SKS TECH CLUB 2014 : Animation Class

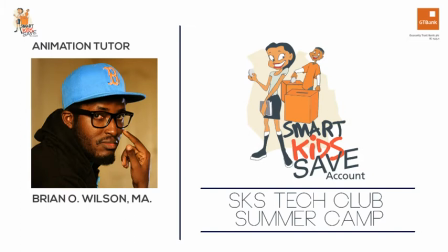(0:05)
hi there my name is Brian and I'm an animator an animator is someone who creates animation confused
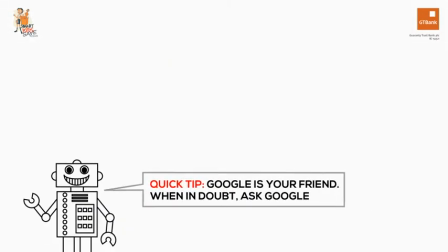(0:12)
okay let's look at what animation is on Wikipedia animation
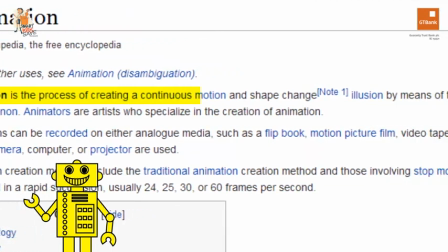(0:20)
is the process of creating a continuous motion and shape change illusion by
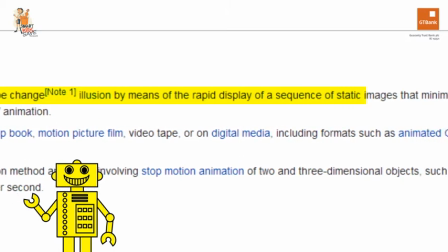(0:25)
means of the rapid display of a sequence of static images that minimally differ
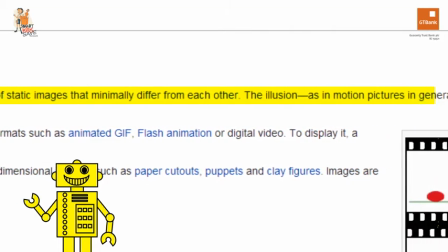(0:30)
from each other. The illusion as in motion pictures in general is thought to rely on the five phenomenon.
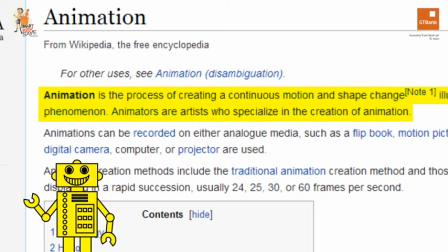(0:38)
Animators are artists who specialize in creation of animation. Whoa now we're even more confused.
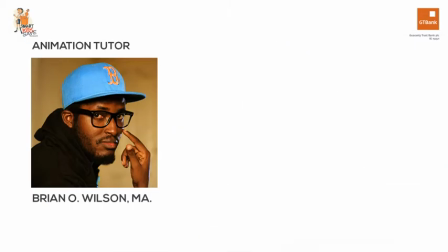(0:46)
Okay let's simplify this shall we? I'm an animator and that means I make things move.
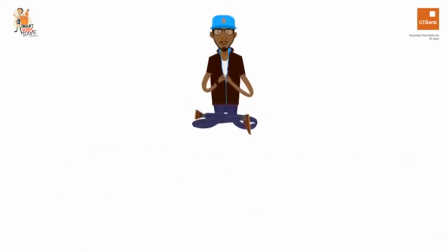(0:54)
So why should you become an animator? easy because animators are the coolest people on planet earth.
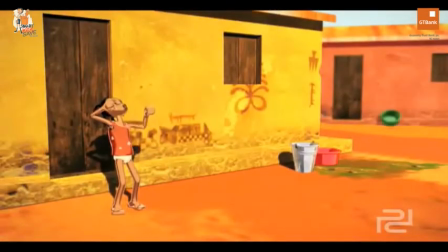(1:02)
I love to tell stories and over the years I've created short animated films and adverts to help companies tell stories.
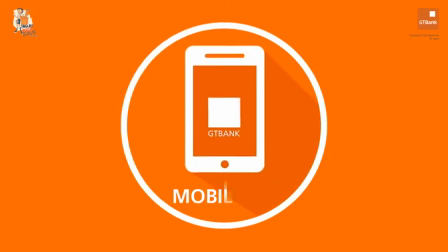(1:10)
So whether I'm creating motion graphics or character animation it all still starts with knowing
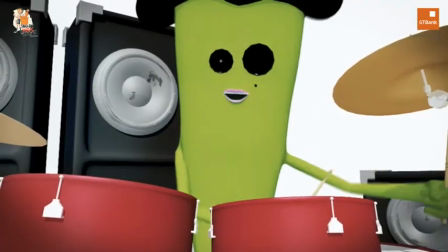(1:17)
how and why to make things move or simply put how to animate things properly.
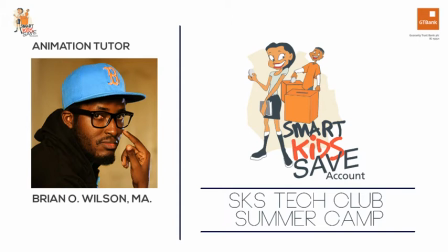(1:23)
Don't worry it's not that difficult because you already have some experience you've been making things move all of your life anytime you take a cup to drink
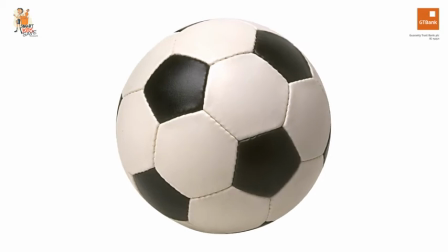(1:33)
a cup of water or play football or move your toys around or flip
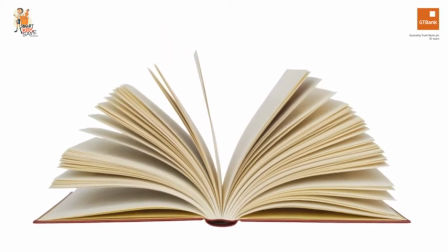(1:38)
through your books in a sense you animate them no matter what type
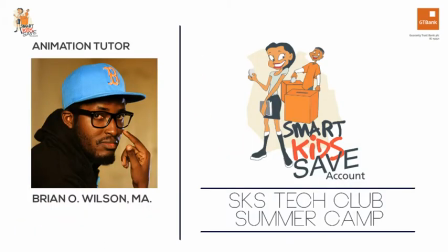(1:43)
of animation you need to create today we're gonna start at the very beginning and focus on the principles you need to know in order to create great animation in this tutorial I'm gonna be teaching you the 12 basic principles of animation first
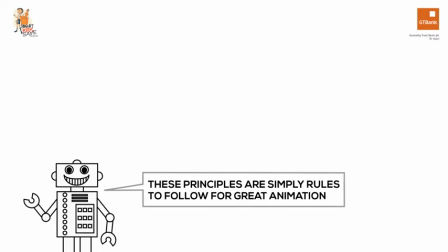(1:58)
introduced by ollie johnston and frank thomas who were pioneer disney
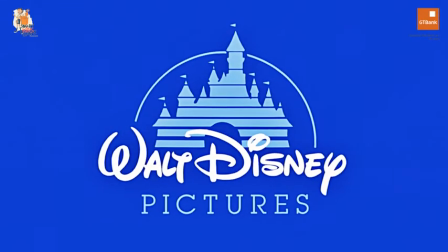(2:02)
animators remember disney those are the guys who made amazing animated films like lion
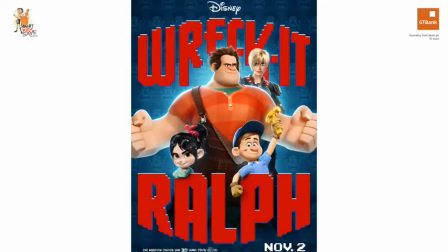(2:08)
king aladdin toy story and so many others these principles were directed
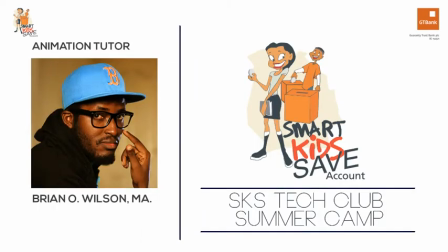(2:14)
more towards character animation but can be used while creating almost any type of animation and help you apply basic physics to your animation making it appear more realistic.
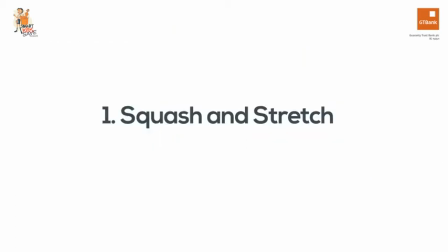(2:26)
Okay, so let's jump right in. Number one, squash and stretch.
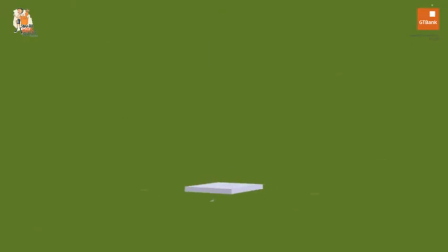(2:31)
This gives objects a sense of volume, weight and character as they move around on the screen.
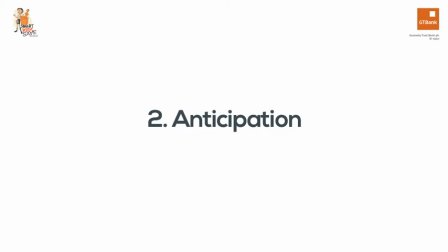(2:38)
Number two, anticipation. Anticipation prepares viewers for an action that is about to happen.
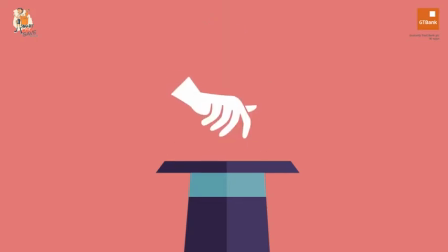(2:46)
For instance, in this animation here, notice how the hand actually goes up before it moves down into the hat to grab the rabbit.
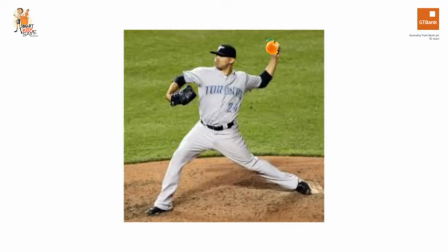(2:54)
In the same way, if you were holding an orange and you wanted to throw it, it wouldn't just fly out of your hand, you would actually lift your hand, take it back behind your head before you hurl it. That action is called anticipation and it helps the viewer to know what you're about to do.
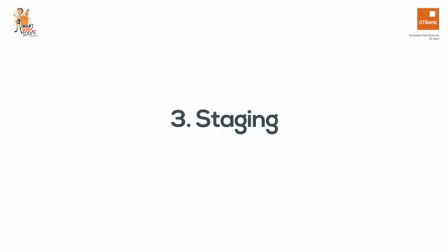(3:13)
Number three, staging.
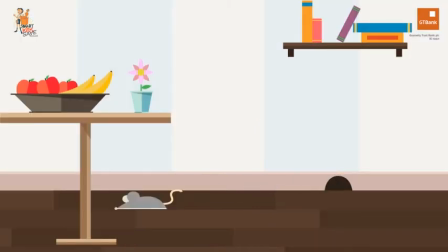(3:15)
This is the presentation of an idea so that it is completely and unmistakably clear and directs viewers' attention to what's important.
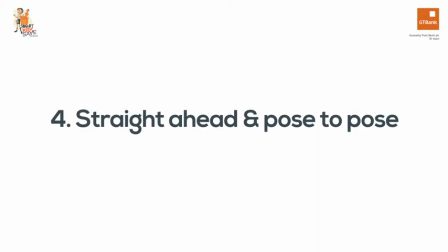(3:26)
Number 4. Straight ahead and pose to pose. These are the two main approaches to animation.
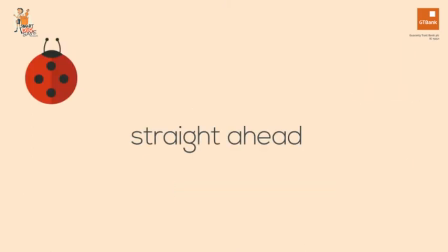(3:33)
Straight ahead action works straight ahead from the first drawing to the last drawing of the scene,
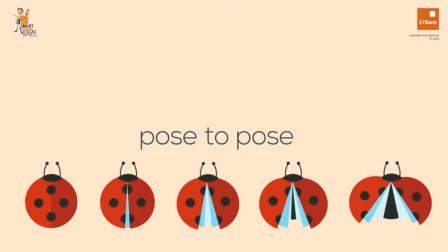(3:40)
while pose to pose animation relies on the animator planning his action, figuring out what drawings need to be in between to make the animation.
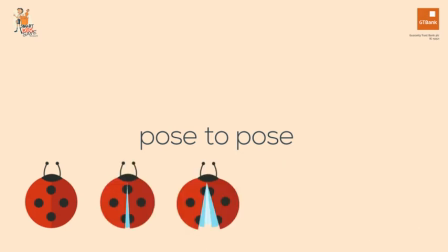(3:49)
The animator does one drawing after another, getting new ideas as he goes along until he reaches the end of his animation or the end of the scene.
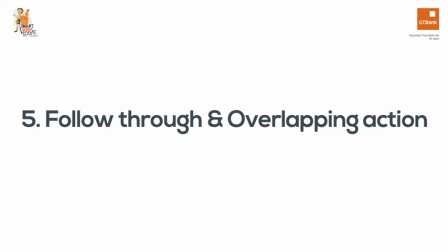(3:59)
Number 5. Follow-through and overlapping action. In real life, when things move, nothing stops all at once.
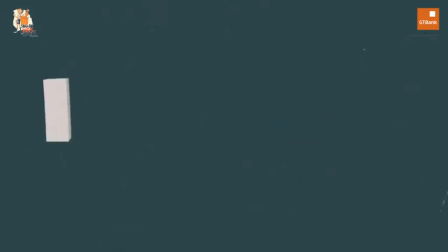(4:07)
When a main body stops, other parts catch up with it before coming to a halt.
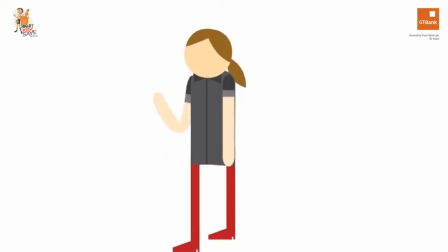(4:12)
Let's take for instance, a lady with long hair running. When she's running and she stops, she doesn't just come to a stop altogether but her hair actually keeps flowing afterwards.
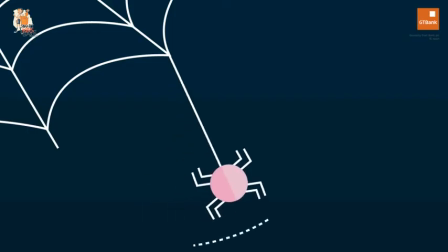(4:25)
Number 6. Slow in and slow out. This is the way an object accelerates and slows down during its movement.
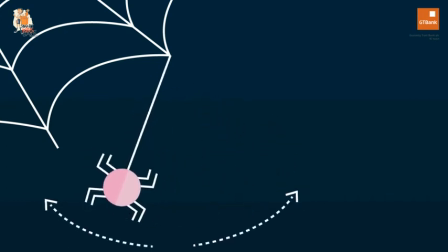(4:34)
For example, when a pendulum, or in this case a spider,
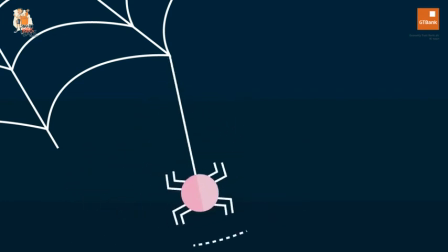(4:38)
swings back and forth, it picks up speed on its way down but it slows down on its way back up again.
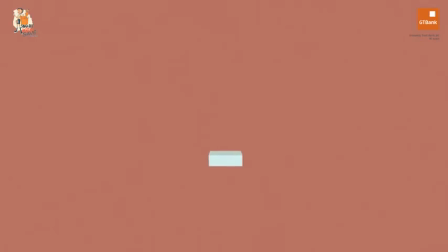(4:46)
Number seven, arcs. Most actions follow a slightly circular path when they move.
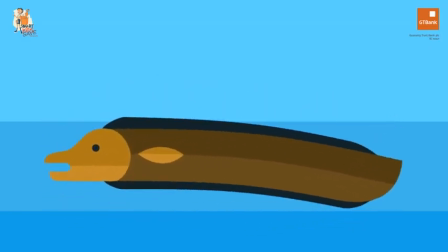(4:53)
This gives a more natural flow. Number eight, secondary action.
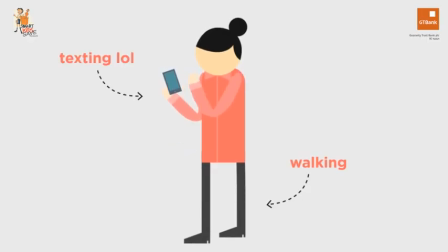(4:59)
This supports the main action to create a more realistic action. For example, a person walking down the road might be texting. In this case, the primary action is walking down the road while the secondary action is texting this just gives
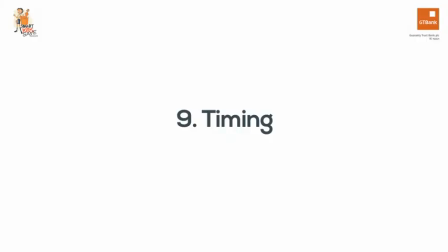(5:13)
some richness to the character number nine timing timing
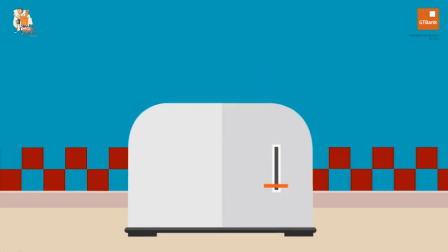(5:19)
helps with the realism and makes objects abide by the laws of physics number
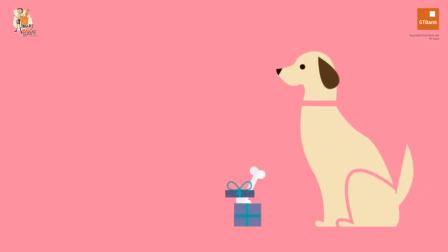(5:25)
10 exaggeration this imitates reality but in an extreme way to create
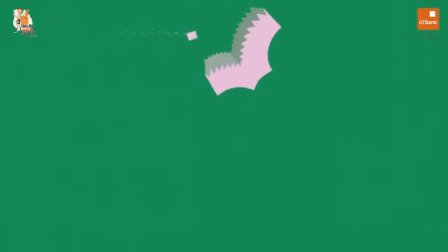(5:31)
a more emotional scene. Number 11. Solid Drawing.
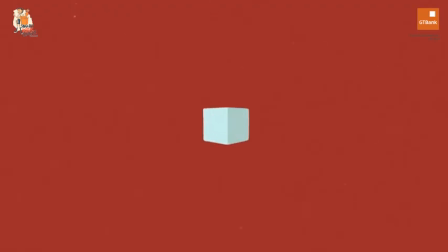(5:37)
Solid drawing takes into account form of objects in 3D or 3 dimensional space, giving them volume and weight. Number 12. Appeal. This is when something is designed so well that it attracts the eye.
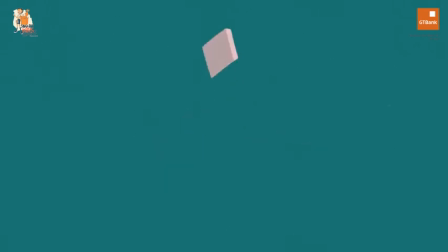(5:54)
It is the way the drawing is, it is the way a thing moves, it is the way it's animated and all these things put together help the viewer to feel the character is real even though it's not.
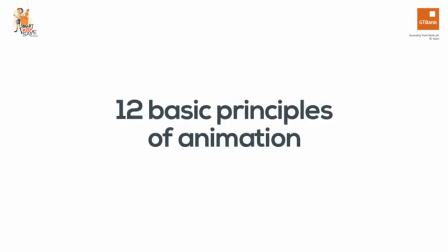(6:06)
So that's it, the 12 principles of animation.
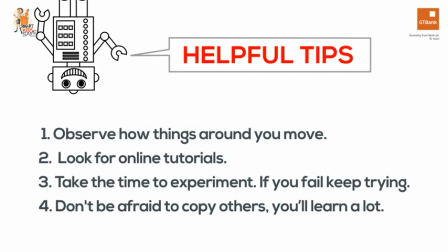(6:09)
Try to observe how things move in real life and see how these principles affect their movement. One of the most important skills for an animator is observation. There's so many tutorials on the internet for you to get started and you can actually start by
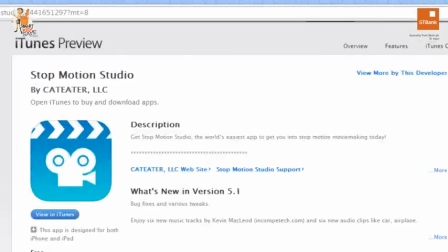(6:26)
downloading the free app called stop motion studio onto your ipad
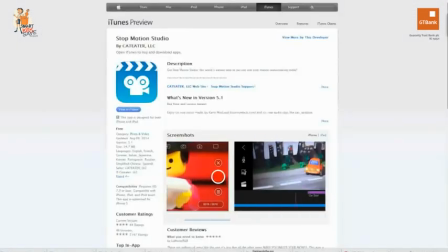(6:31)
iphone or similar apps on the android devices it's very
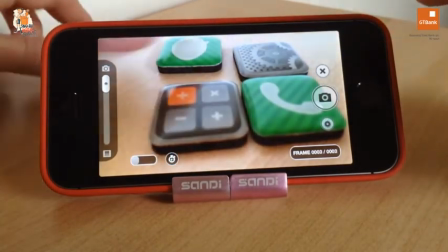(6:36)
easy to use and in minutes you can start to create your own stop motion animation
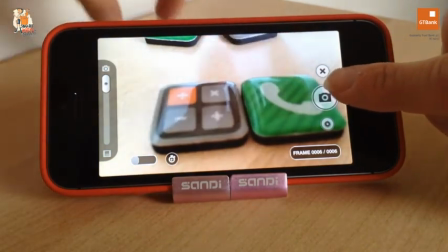(6:42)
which is basically a bunch of photographs stitched together to form a video i'd
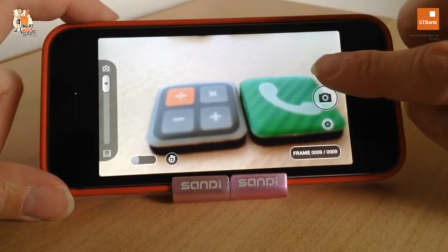(6:48)
really love to see what you can create with this app using one or more of the principles that I've just taught you.
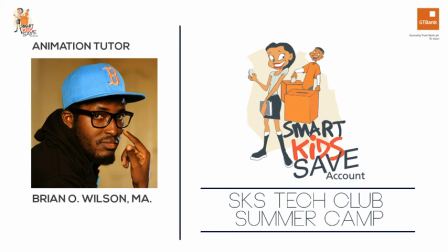(6:55)
So if you'd like to get in touch with me personally, you can reach me at the following email address. Once again, I'm Brian. Thanks for watching and I'll see you next time.